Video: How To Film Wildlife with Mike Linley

Believe it or not, if your wildlife programme was made up of nothing but shots of animals, it would be quite hard to watch. Your viewers need time to pause for reflection every now and then and to take in what they have seen.
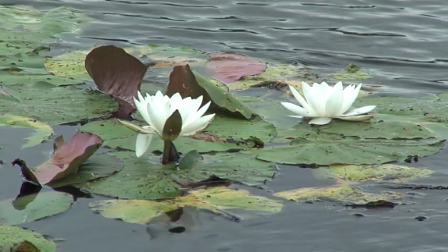[108:35]
To enable them to do that, you'll need to film some nice cutaway shots that don't actually have any animals in them.
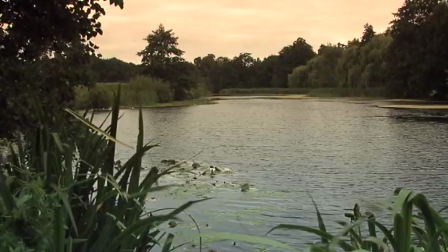[108:42]
Next time you watch a wildlife programme on television, take note of how many of the shots don't contain any animals.
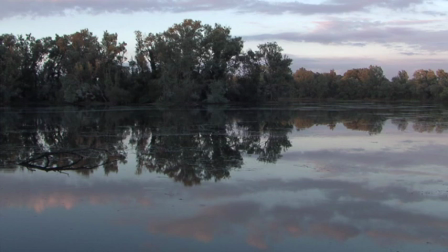[108:49]
You'll see plenty of scenic or artsy cutaways of landscapes, sunsets, close-ups of flowers and leaves,
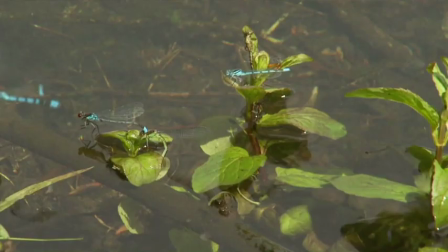[108:55]
a river, perhaps a spider's web, or simply dew on a long blade of grass.
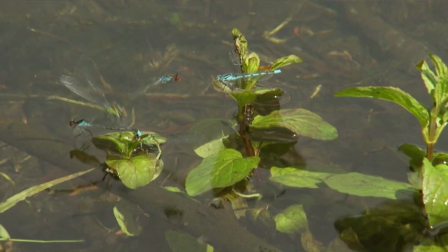[109:01]
All these shots are designed to help break up the programme, and they usually come when the programme reaches the end of a sequence or is about to move on to the next stage. Establishing cutaway shots of longer duration are also usually accompanied by some appropriate music.
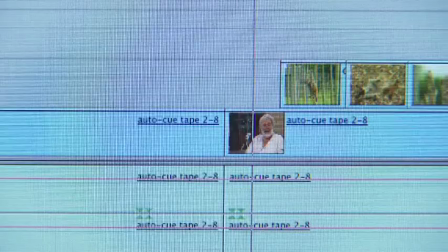[109:18]
Always get plenty of cutaways like these from the same spot that you've just been filming your wildlife, as it will give you a lot more freedom when editing, and they can help with things like covering up any nasty jump cuts.
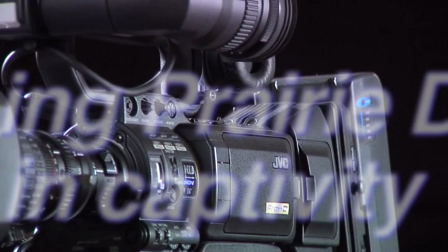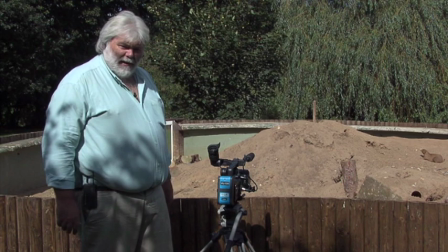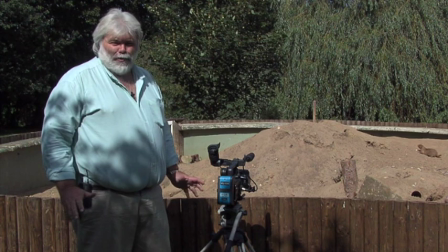[109:42]
Well, we're back here at the Norfolk Wildlife Park, and this time we're going to turn our hand to filming some prairie dogs.
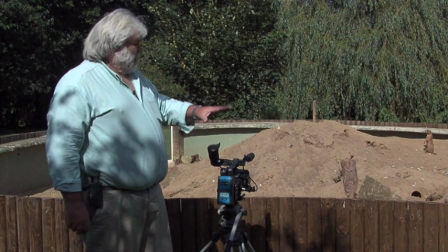[109:47]
Now, prairie dogs aren't dogs, they are in fact large rodents which live in North America.
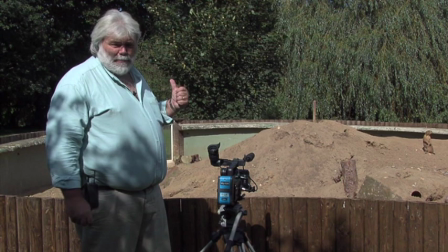[109:52]
And they've got a very nice setup here, but you can hear that there's a road nearby. You can probably also hear that there are members of the public walking around the park and talking, and there are even British birds singing.
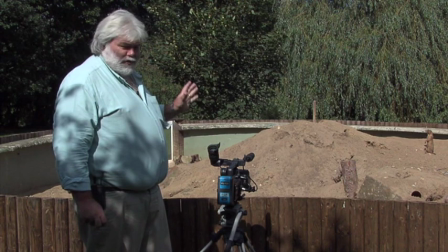[110:02]
But that doesn't matter.
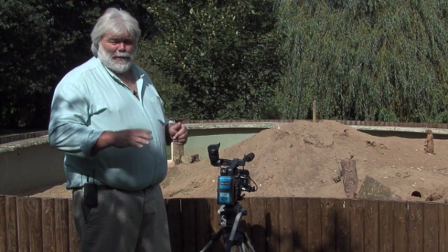[110:03]
What matters are the shots, and later on you can put your own sound effects on, wind noise, rustle noise, and completely obliterate the noises that we're recording today.
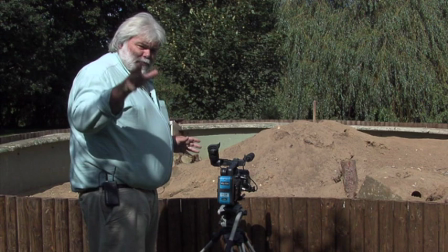[110:12]
The animals themselves are in this wooden enclosure which has a large mound in the middle, and that really does help us a lot.
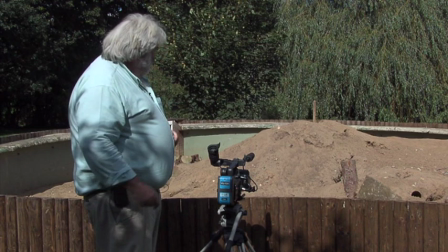[110:18]
If we shot from the angle you're looking at now, you would see the prairie dogs with the other fence in the background.
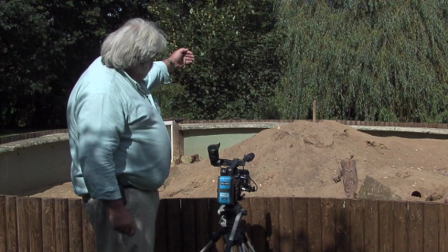[110:24]
So what we're going to do, we're going to shoot from a lower angle and just get the top of the mound with the prairie dogs and in the background the trees out of focus,
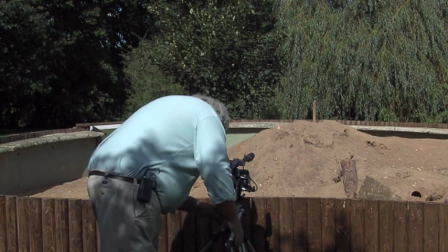[110:32]
and this gives us a much more natural setting for our subjects. So if the prairie dogs behave, we'll get some shots of them.